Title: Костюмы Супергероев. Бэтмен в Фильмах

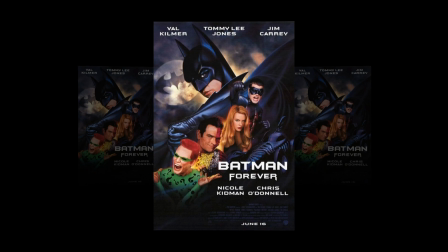[4:17]
На смену Майклу Китону на роль Бэтмена в фильме «Бэтмен навсегда» пришел Вэлл Килмер. Его костюмом одновременно работали 146 специалистов-костюмеров. В фильме образов было два. Один классический, похожий на то, что был в предыдущих фильмах, так называемая модель Пантера.
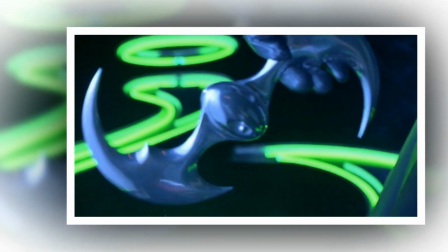[4:33]
Полностью черный классический дизайн, двухмерное бет-лого на желтом фоне, а также больше детализации в районе торса.
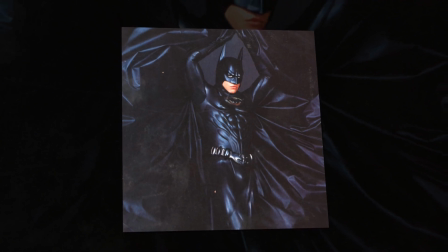[4:40]
Впервые в костюме появляются соски. Не надо спрашивать меня почему, это я даже представить себе боюсь.
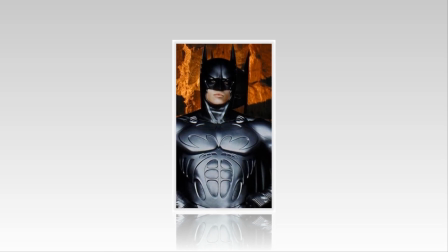[4:47]
Второй костюм, который в фильме Альфред называет обновленной модифицированной версией, полностью отличается от предыдущего.
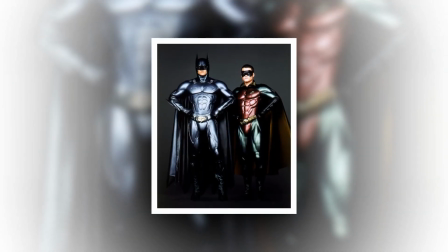[4:53]
Выполненный в черно-серебристом цвете, он делает Бэтмена зрительно шире и мощнее.
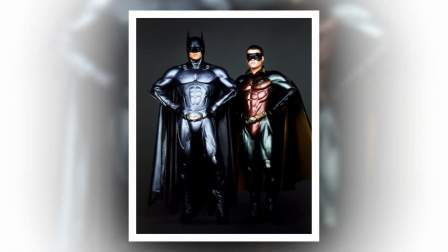[4:59]
Логотип впервые становится большим, одноцветным и футуристичным. А потом был Бэтмен и Робин, где роль героя исполнил Джордж Клуни.
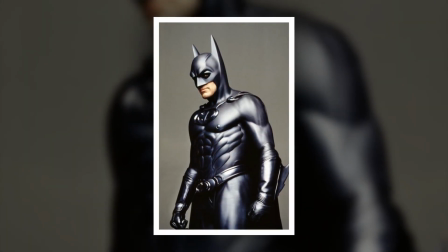[5:06]
Костюмы этого фильма были сильно раскритикованы, в основном из-за очередных сосков, а также любви режиссера к крупным планам задниц главных героев.
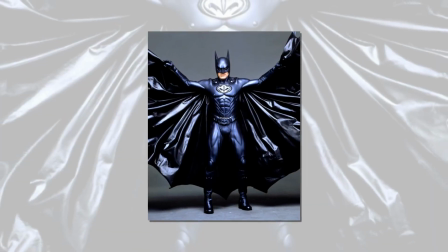[5:15]
Все костюмы разные, ни один из них нельзя назвать каноническим, от классики создатели ушли очень далеко.
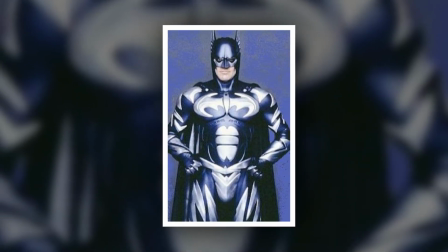[5:21]
В цветах появляется синий и белый. Бэт-лого меняет форму, приобретая мягкие округлые черты, чем резко отличается от классического варианта.
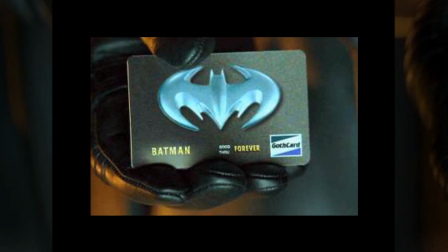[5:29]
Считаются некоторым перебором и гаджеты, которые используются в фильме, включая Бэт-кредитку.
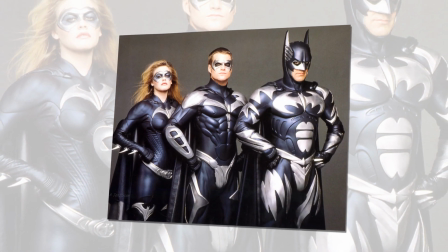[5:34]
Пояса с гигантскими пряжками неудобны и непрактичны, в связи с чем неясно, откуда персонажи достают размораживающие устройства и прочие приспособления.
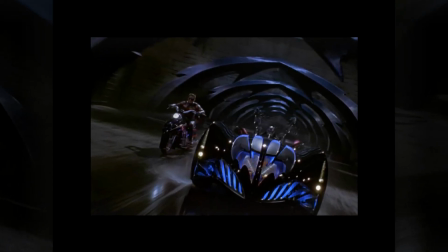[5:43]
Неплохо смотрятся лишь Бэтмобиль и мотоцикл Робина, выполненный в достойном комиксовском стиле.
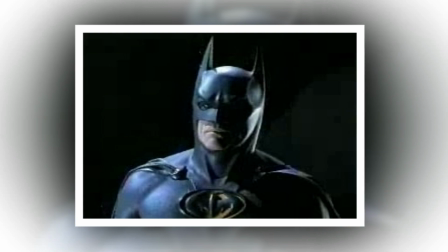[5:48]
После выхода «Бэтмен и Робин» про героя, казалось, забыли. У «Бэтмена» в исполнении актера Брюса Томаса было короткое камео в сериале «Хищные птицы»,
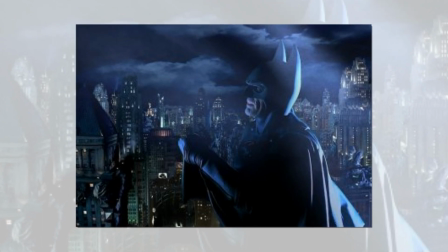[5:56]
но там его костюм полностью соответствовал образу из «Бэтмена» 1989 года.
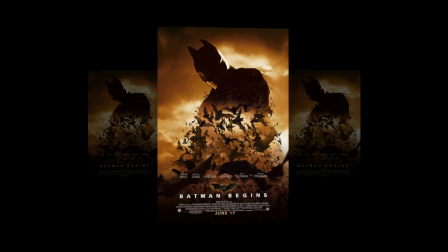[6:00]
8 лет прошло, прежде чем «Человек-летучая мышь» вернулся на большой экран, на этот раз роль исполнял Кристиан Бейл.
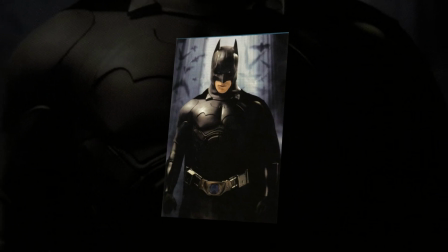[6:07]
«Сага о темном рыцаре» ознаменовала новую эру в кинофильмах о «Бэтмене»,
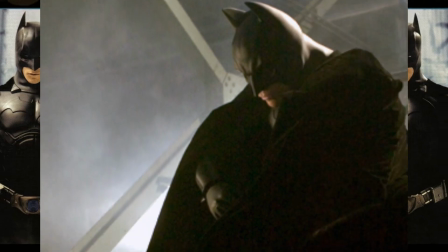[6:11]
в которых его образ решительно отличался от тех, к которым привыкли фанаты фильмов Бертона и Шумахера.
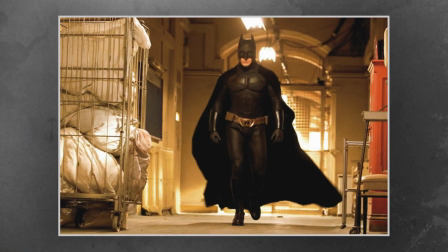[6:16]
В фильме «Бэтмен. Начало» создатели хотели показать мобильный образ, в котором герой мог бы даже ползать, хотя такого ощущения его вид не создает.
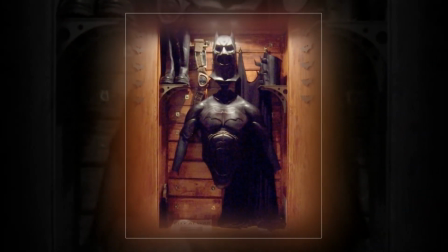[6:24]
База костюма создана из плотного неопрена и секций латекса, подогнанных под фигуру тела.
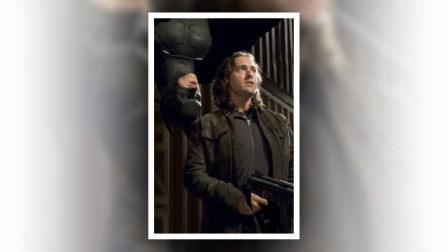[6:30]
Костюм имеет полностью черный цвет, лого на общем фоне не выделяется.
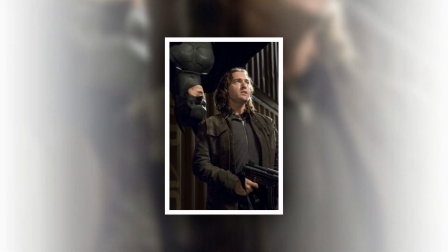[6:34]
По требованию режиссера, плащ был создан текстурным и развивающимся, приличной длины.
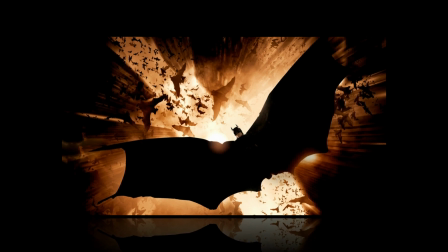[6:39]
Его разработали из парашютного нейлона по технологии британской полиции,
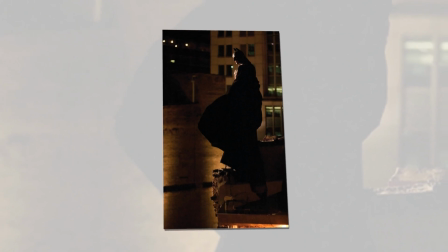[6:43]
а те в свою очередь создали ткань для того, чтобы минимизировать заметность сканерам ночного видения.
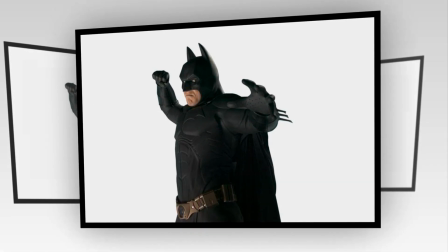[6:49]
Маска плотная, но тонкая, чтобы дать подвижность, и при этом достаточно жесткая для того, чтобы не идти складками и морщинами, когда Бэтмен поворачивает голову.
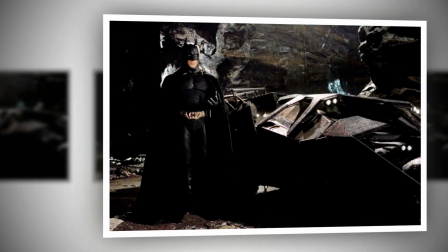[6:58]
Общая концепция как бы заявляет о том, что под маской Бэтмена человек,
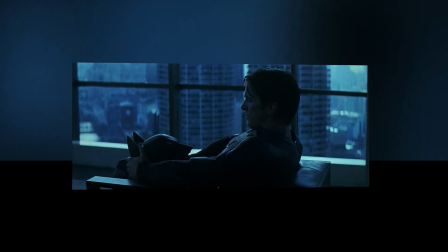[7:02]
а костюм совершенно реален, такого эффекта может добиться любой, у кого есть научный подход и верные материалы.
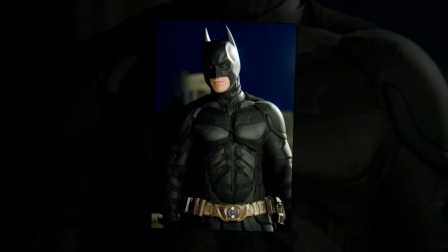[7:07]
Дизайн был дополнительно улучшен в «Темном рыцаре» втором фильме саги, в том числе и потому,
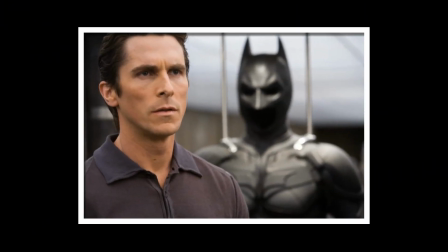[7:12]
что Кристиан Бейл ощущал клаустрофобию в конструкции, созданной для него в первом фильме.
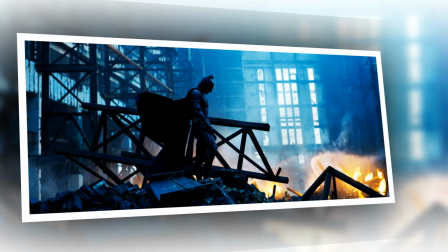[7:17]
Костюм стал сидеть лучше и плотнее, состоял из 200 отдельных деталей, в том числе резины и нейлона.
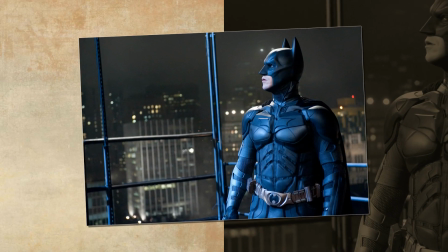[7:23]
Маска делалась по прототипу мотоциклетного шлема и никак не была связана с костюмом, давая голове полную подвижность во все стороны.
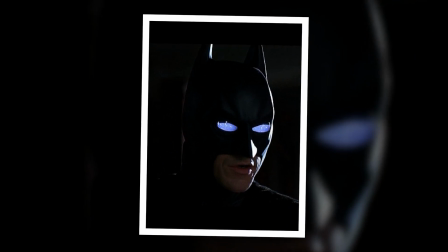[7:30]
В глазницы были встроены сонарные линзы по системе зрения летучей мыши. В руку встроен усилитель, позволяющий Бэтмену гнуть дуло у ружей.
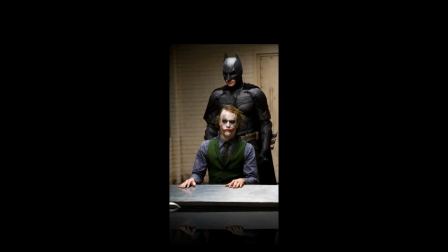[7:38]
У второго костюма Панолану сложилась совершенно полярная репутация, его либо очень любят, либо решительно не принимают, как неэстетичный и безинтересный. Между тем, именно в нем появились ранее неиспользованные элементы. Плавники на руках стали двойными и выстреливают, как иглы.
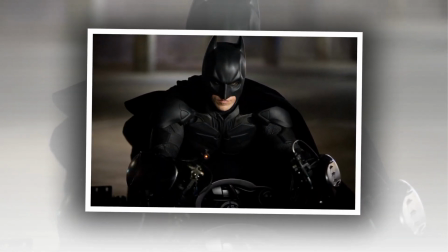[7:54]
Впервые сильно в стилистическом плане изменилась и бета-блема, став почти незаметной, с острыми углами, более растянутой формы.
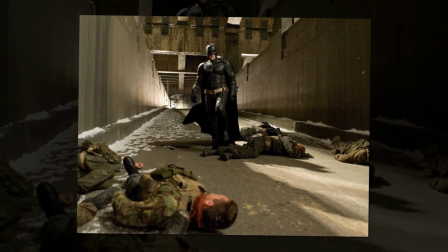[8:01]
Новая сага интересна в первую очередь тем, что все гаджеты и элементы костюма Бэтмена совершенно реальные и имеют настоящие прототипы.
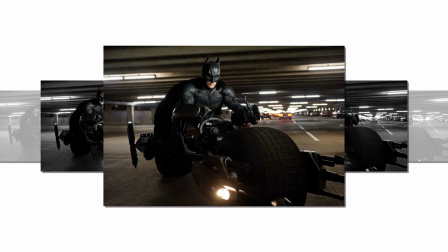[8:08]
В основном это были военные разработки, то есть инновационные технологии на службе борьбы с преступностью.
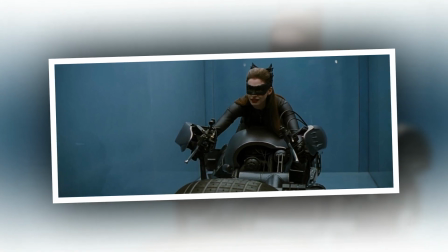[8:14]
Бэт-мотоцикл, или Бэт-под, на котором гоняли и Бэтмен, и Женщина-кошка, замаскированный и встроенный в Бэтмобиль,
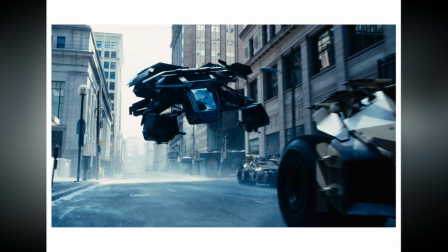[8:21]
а также совершенно реальный, хоть и выглядящий футуристично, Бэт-джет, который Люциус Фокс называет просто Бэт.